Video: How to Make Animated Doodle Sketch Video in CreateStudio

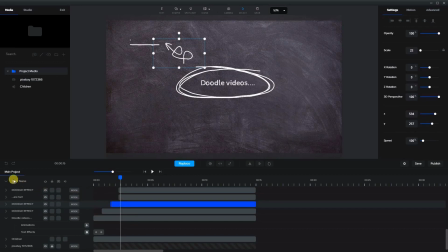4:08 And as it's coming near the end here, I added some text here. So you can see how this goes. There's the doodle effect of the arrow. Okay, and now we have the text that says "our fun."
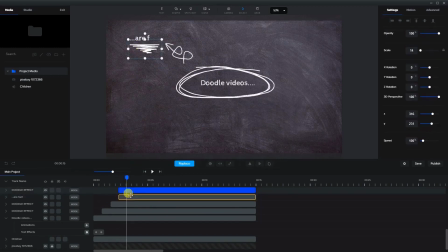4:22 And as this is coming on, I also added this other doodle effect, which are the lines underlining it. Now you can rename these just to make it easier on yourself. I didn't, but you can definitely rename them so we know exactly where they are when you're looking in the timeline, exactly what you're looking at. Okay, let's just scroll up here on the timeline.
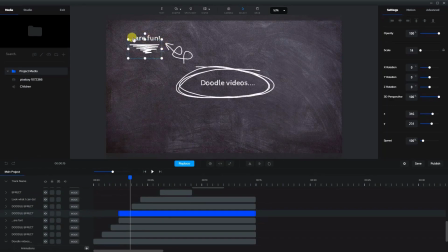4:42 And as that's on and then the text is finished, and by the way, just to show you my text here,
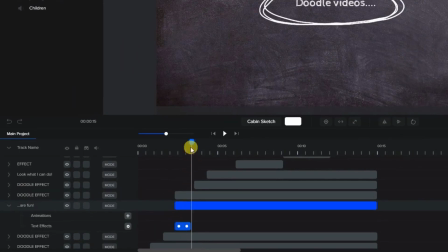4:50 what I did with this is added a custom effect and add the text setting of typewriter. Okay, and with the typewriter, I always like to have the rotation point at the top
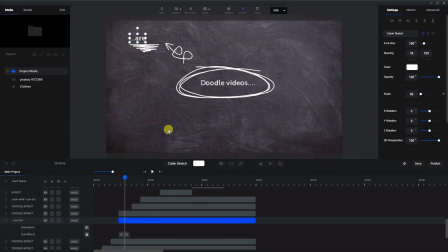5:05 left corner, so that way when it is typing, it looks more natural. Now, of course, you can have any effect you like, but I like to choose this one. Okay, so we have our fun is coming on. And now we're on to the next doodle effect here, which are the arrows going down.
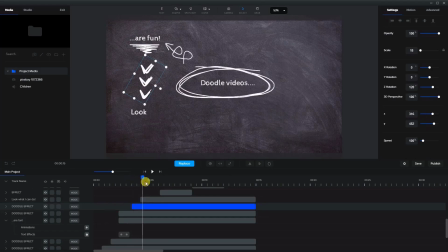5:21 Okay, kind of like a marquee. And then I have the look what I can do. Let's scroll up a little bit here. And as this is finished here, I've added the spotlights.
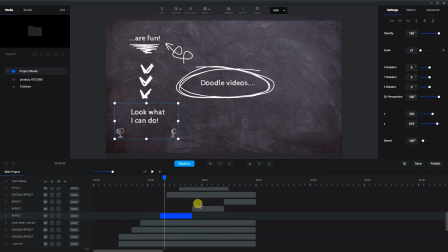5:34 Now with the spotlights, they're actually very short in duration. So what I had to do to keep these on is to have multiple iterations. And so these three effects now are the spotlights, which will then, as you can see, come off, and then they'll come back on again.
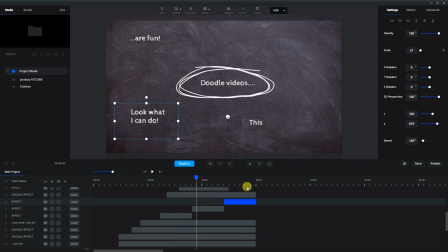5:51 Okay, and the reason that we want to have this is at the end of the video, you want to have everything on the screen. Okay, so we have the initial spotlights right here. On the next step, I added another arrow. So that's that arrow coming on.
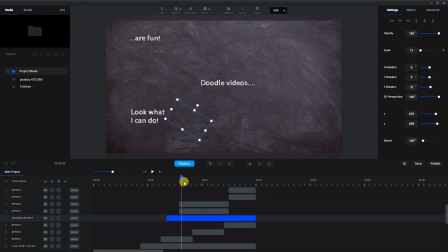6:10 And once that's on, we added another effect here. So let me just move forward here a little bit. So with this particular effect, I'm going to bring this to the side here. There's actually duplicated. So this one here, you'll see, is a like a scribble with a circle.
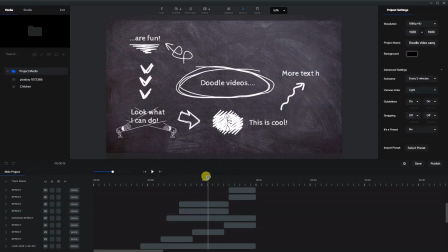6:29 Okay, I'm just going to press the back button here. And because there's a lot of gaps in between, I added two of them together. And as you'll notice, I rotated this other one. And what you'll see is they're going to come on from both sides and scribble to the middle.
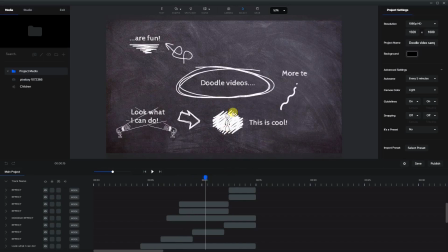6:50 And then they'll overlap each other, so it gives a much more opaque looking doodle effect. Now again, because this is a shorter doodle effect, I've duplicated it over here as well in order to bring it to the end of the whole video.
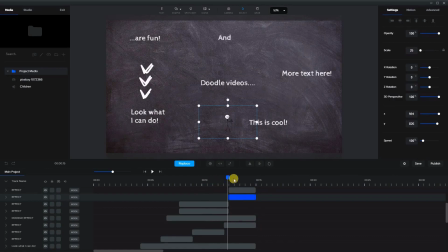7:06 But what's going to happen is it will start again, so it's just going to continue and then it'll have to redraw itself. Okay, so once this is starting to scribble, I'm going to scroll up here to the next step, which is the stick man.
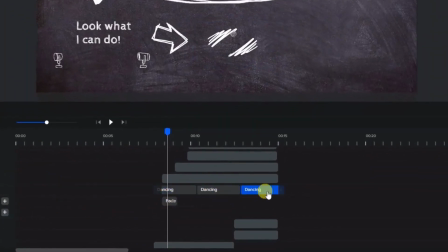7:18 We brought the stick man on, and with him, I put him in a dancing position and had him fade on. So he's fading on in the while he's just starting to dance here. I cut off just the front a little bit, just so he's dancing immediately.
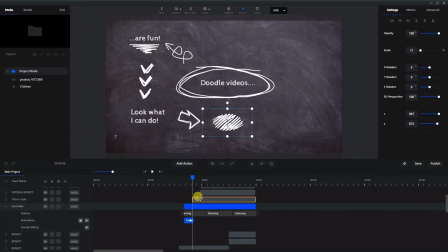7:35 And then immediately after he's on, I added the words, "This is cool." And we keep moving up to the next step. The next doodle effect will be this other arrow. And as that arrow is moving, I'm having this text come on, which is the more text here.
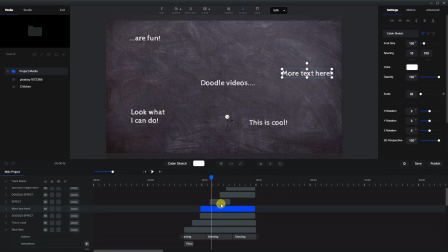7:55 Now I added another doodle effect here, which is this hand coming on. That is of short duration, and I didn't repeat it because I only want it coming on one time and then popping off. And you'll see this effect when we do the camera effect.
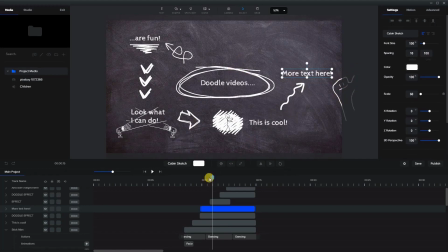8:12 It'll pop in and pop out, but it'll look much bigger here. You'll see that in just a couple minutes here.